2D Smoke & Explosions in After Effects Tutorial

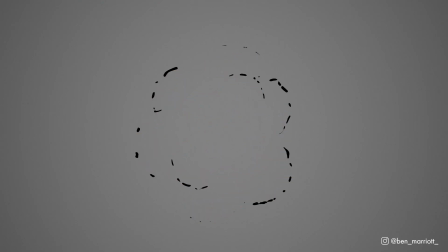In this video, I'm going to show you how to make this 2D cartoon explosion effect, which is 100% procedural in After Effects without any frame by frame animation.
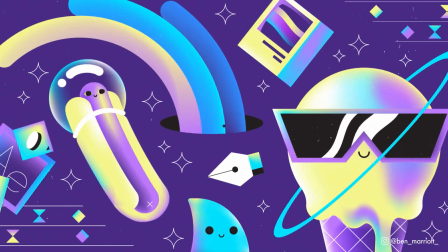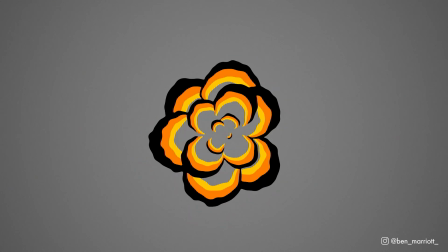Now, the effects we're going to learn today will be useful in a lot of your After Effects projects if you're wanting to make a lot of your animations look more frame by frame traditionally animated.
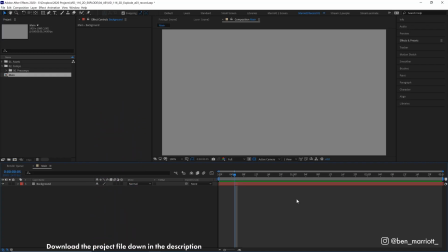And of course, the project file for this video is available to download for free in the description. So we're starting in a new comp, and the only thing I've got in there is a background layer that is set to 50% gray. And we're going to start with a simple animation that is going to drive the whole effect, which is two circles creating the original cloud animation.
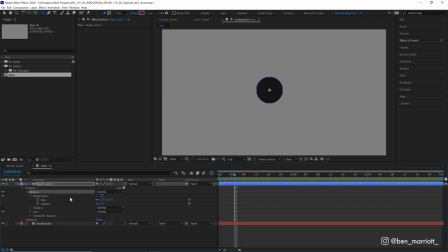So let's go and select our ellipse tool and just draw a circle in the middle. I'm going to change its size to something around 300, although this doesn't matter too much. I'm going to open my align tools and then make sure that's in the very center. And for this one, I am going to fill white. And I'm also going to grab my move anchor point tool and make sure that that is in the bottom right.
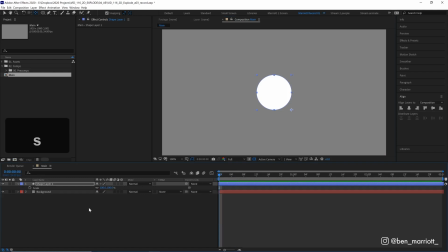And now we're going to animate its scale property. So I'm going to press S on my keyboard, keyframe its scale at 100. And let's move this keyframe just around, just before a second, maybe 22 frames. And then at the beginning, let's take that down from 100 to 0. So now it animates up from nothing out of this bottom right corner.
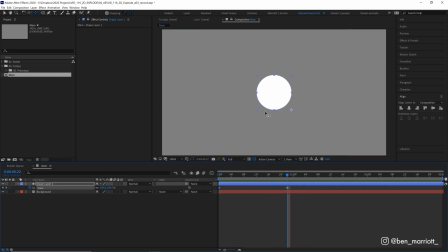Great. Now we want this to feel like an explosion's happening. So we want to add some more dynamic easing so it feels like it really punches in. So let's select these keyframes, go into our graph editor. We want to make sure we are in the value graph, which we are. Let's select these again and add an easy ease to them here.
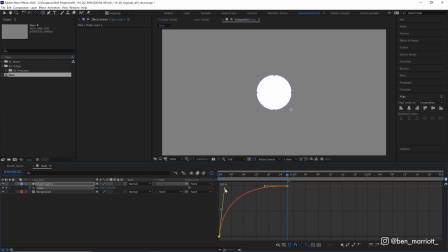And I want to create a curve that goes really fast at the start and then really slows down here. So it looks very punchy. There, that is looking pretty good. We can see the majority of this animation is in this final sort of stage, which will be where our cloud is sort of settling.
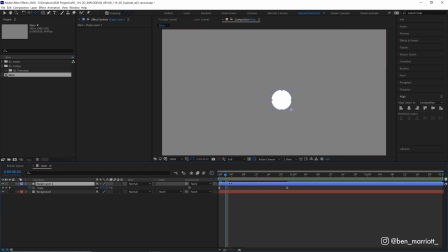Let's get out of the graph editor. And now we're going to duplicate this circle. First, we should rename it because we always label our layers. Let's call this circle one, duplicate it. And on circle two, we want to change its fill color from white to black. We're going to open up its keyframes with U, and I'm going to drag out the second keyframe so it's a little slower.
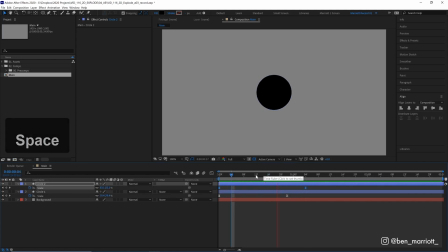So I'm going to drag this out to around 28 frames. And what I want this to do is to not completely cover this original animation, but it is at the moment. So let's dive a bit back into the graph editor and make some adjustments here. We don't want our red curve to go over our yellow line here.
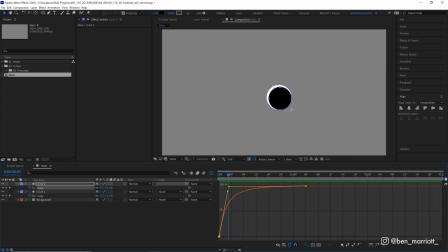So let's check this first handle down. And now when we scrub through, we can see that our white circle is visible underneath, and then it slowly gets covered up. And I think we want a bit more visible at the start. So let's just adjust this busier handle on our black circle's easing. Yeah, I think that's pretty good.
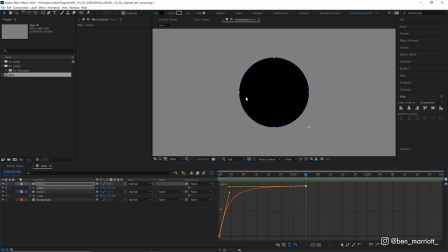And also, when we get to the end of this animation, there might be a very slight sort of sub-pixel ring that we notice where our white is showing through. So we can just fix that by changing the scale to 101% at the end here. There, that is looking pretty good. Now, the next thing we're going to do is pre-comp these layers.
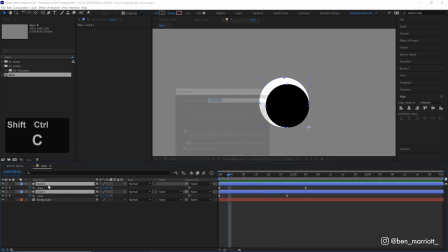So let's select them both, hold Ctrl+Shift+C. Let's just name this Cloud 1.
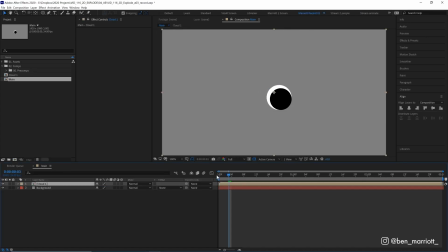And at the moment, that pre-comps it in a 1920 by 1080 comp, and we want to make that a bit smaller, tighter around our circle.
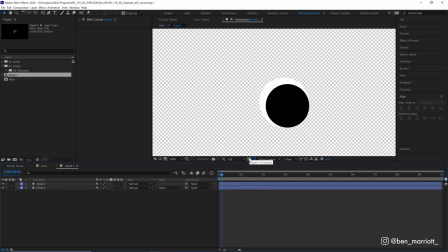So let's open up that comp. And a really quick way to adjust this is to select the region of interest tool, draw that around our layers.
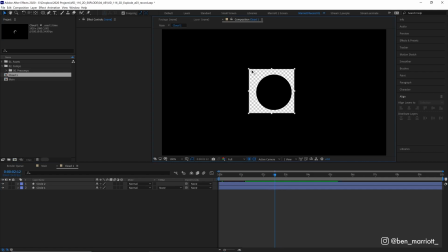Oops, that's too small. And here at the end of the animation, just scale it down until it's tight with our circle.
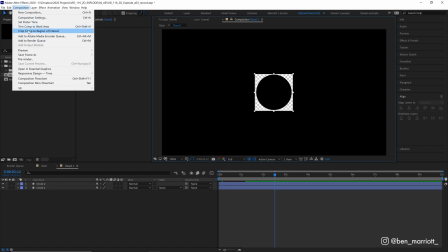And then we can go up to composition, crop comp to region of interest. So now we've reduced that comp size to just fit our circle.
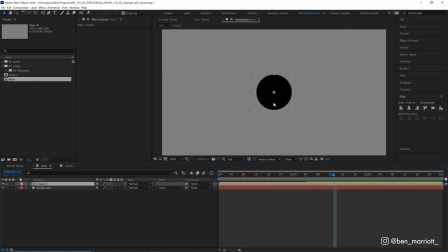All right, back into our main comp. And now again, we want to move our anchor point from the middle of this comp down to the bottom right. And we're going to start filling out our explosion. And how we're going to do this is just by duplicating this cloud, bringing up its rotation with R on our keyboard,
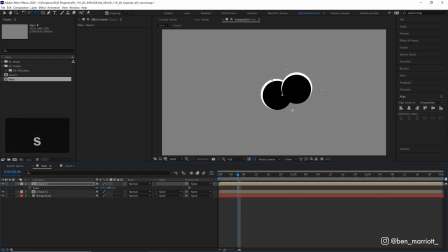rotating it, and of course, adjusting the scale as well to create some variety in our cloud shapes. So I'm going to duplicate a few of these, rotate them and scale them in various amounts. And because our anchor point is in the middle here, all the explosions, all the clouds will be coming out of this point here.
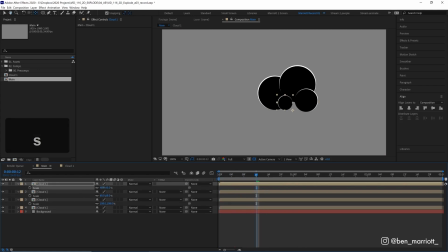I might speed this up and just make a few more of these. There we are.
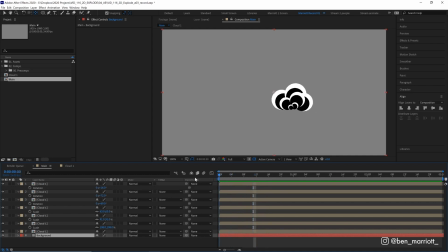Now we have a variety of cloud shapes all coming out from the middle.